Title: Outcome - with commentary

Hello, I'm Charlie Barden, and I'm the director of Outcome.
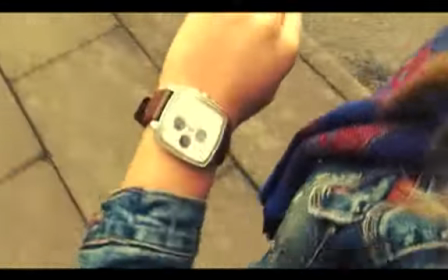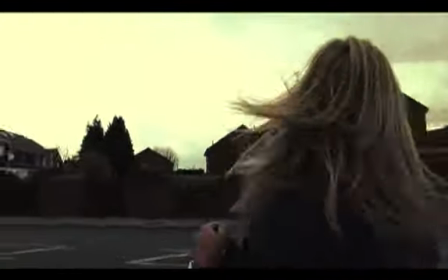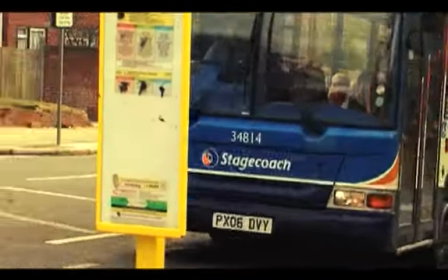We had real trouble filming this scene because it's hard to film someone missing a bus without actually standing there and waiting for a bus.
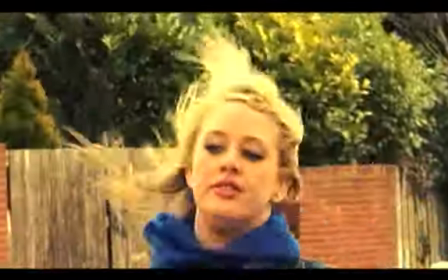So it was in the editing that we had to sort of make it look like there was a bus actually there when she was running past.
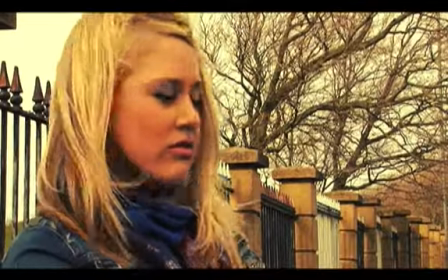So that took quite some time to do and quite a few shots.
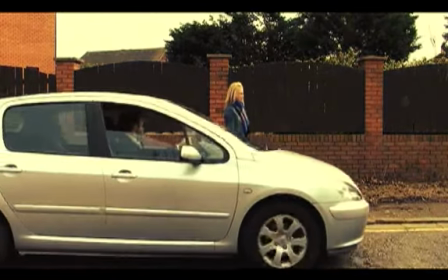The sequence is the first time that she's approached by a friend from work.
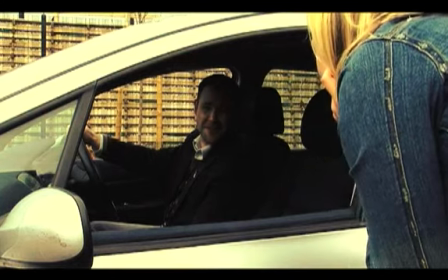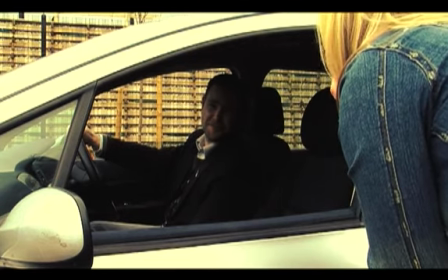The idea of the film is that she makes a choice, she can choose between two different options.
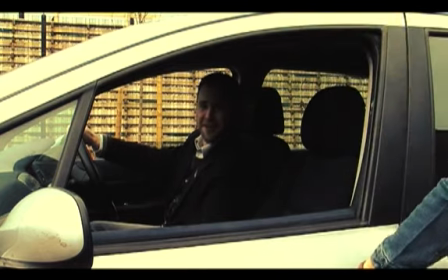One is to get in the car, which ends up with her ultimately dying.
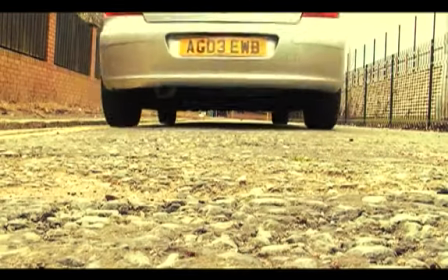The second choice she can make is to not get in the car, but her destiny leads her to the same conclusion.
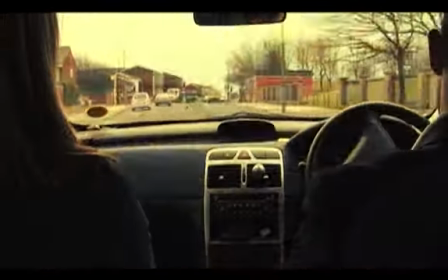And she gets hit by the car anyway. meaning that her destiny is predetermined and can't be changed.
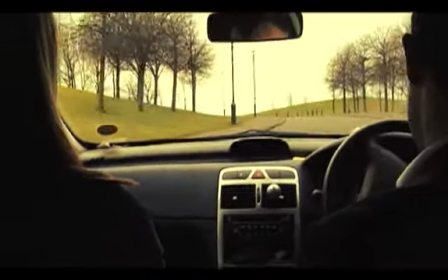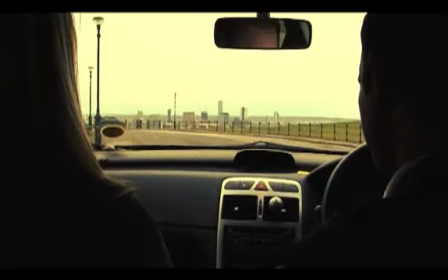What we're looking at here is a camera in the back of the car. I chose to shoot it from a passenger's point of view.
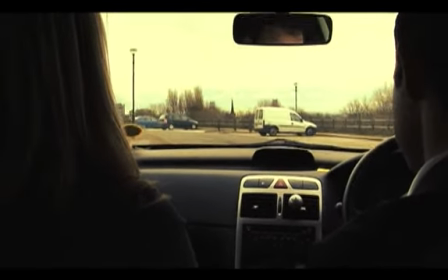This puts the audience inside the car and seeing the situation but not being able to intervene.
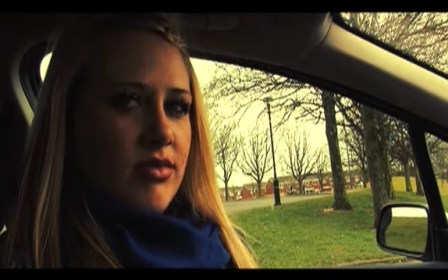This section here with the dialogue is a classic shot, reverse shot scenario.
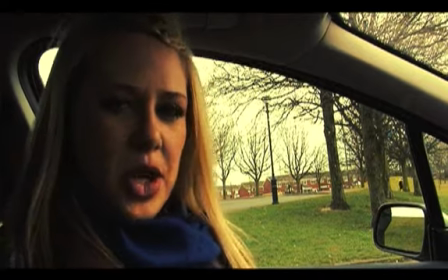Dan, why have we stopped here?
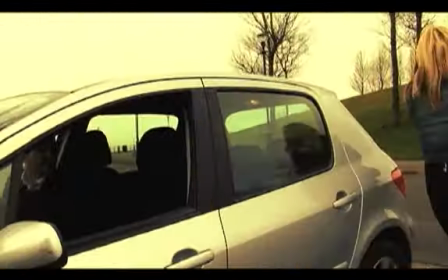Dan, no!
For this section I thought it would be nice to film it outside the car and then go back in through the window and then back out again.
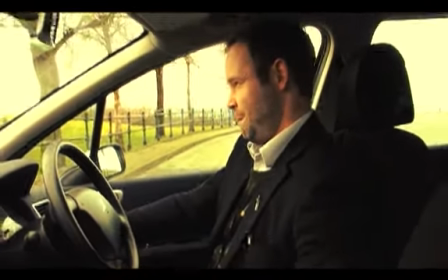This saved having to do multiple shots from different angles but it gave the same effect.
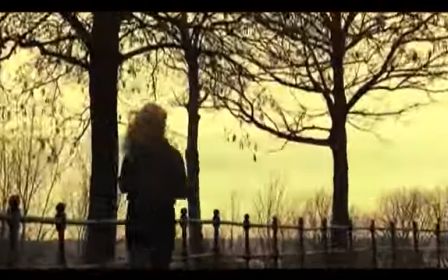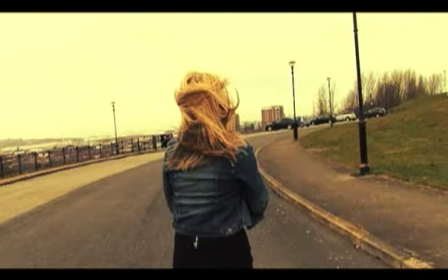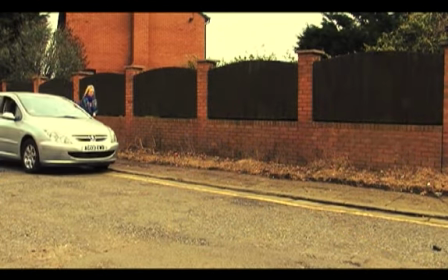Okay, so here we are at the second scenario.
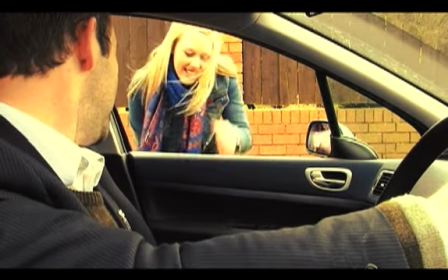this is where she decides to not get in the car and the villain drives away again I chose to shoot this shot and shot reverse
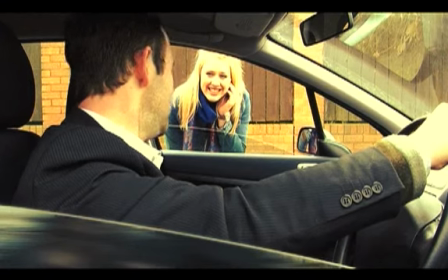but we later found that the production audio was very windy
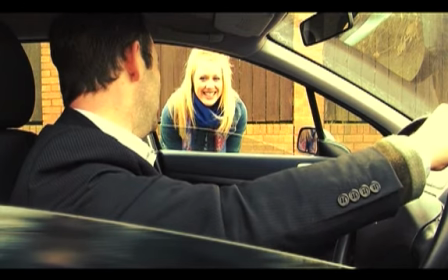so the actors came back and we've re-recorded the voices and synced it up with the footage
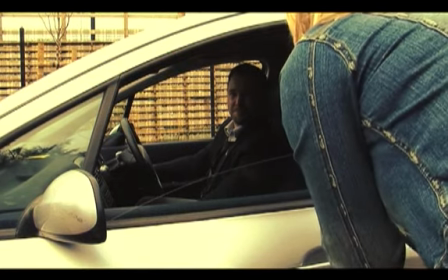we wanted
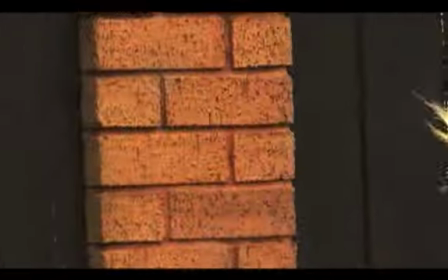this The sections would be really slow because we felt that the viewer was anticipating what was going to happen,
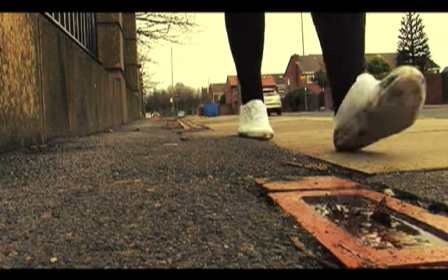but we sort of was holding them back from the final scene, sort of.
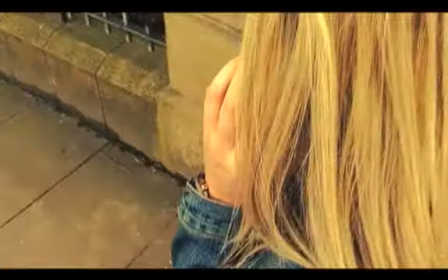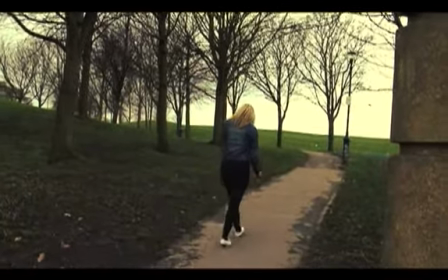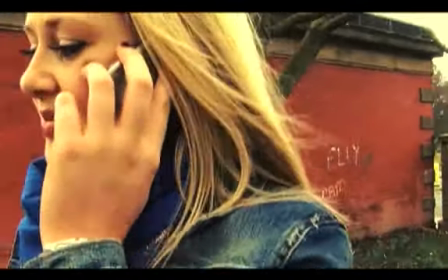Because I didn't really have a lot of time to play with the dialogue, I use like close-up shots to tell the story
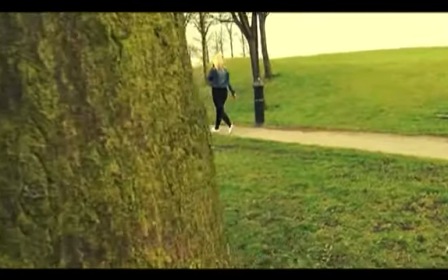through emotional responses some examples which is seen in some French new wave which I looked at a couple of years ago
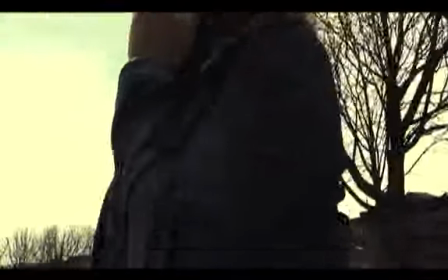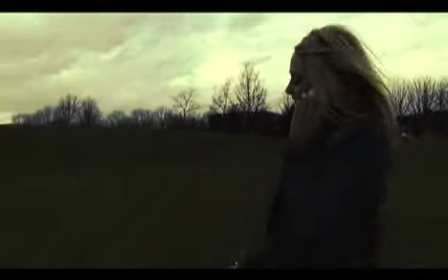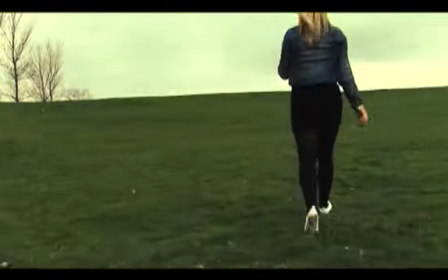At this point we cut back to the original scenario just to remind
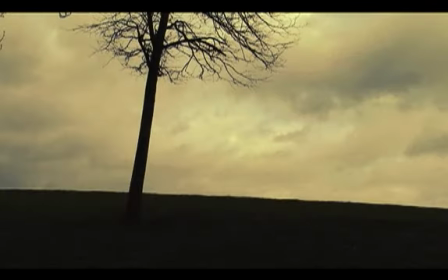the audience as as the girl sees her herself from the top of the hill. We thought it would be good to use the same shot as we did before so it was clear to see that it was exactly the same scenario.
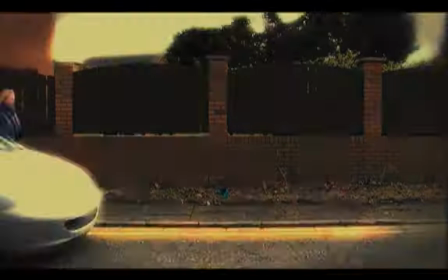We really, really wanted to see the actress get hit by the car.
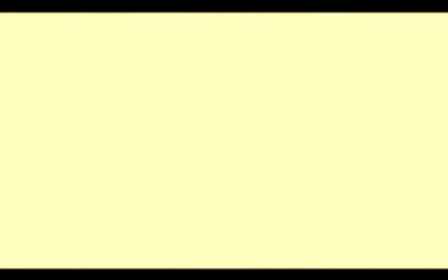The second option would have been to just hear the sound and then cut away to her dead body, but I really didn't want to do that.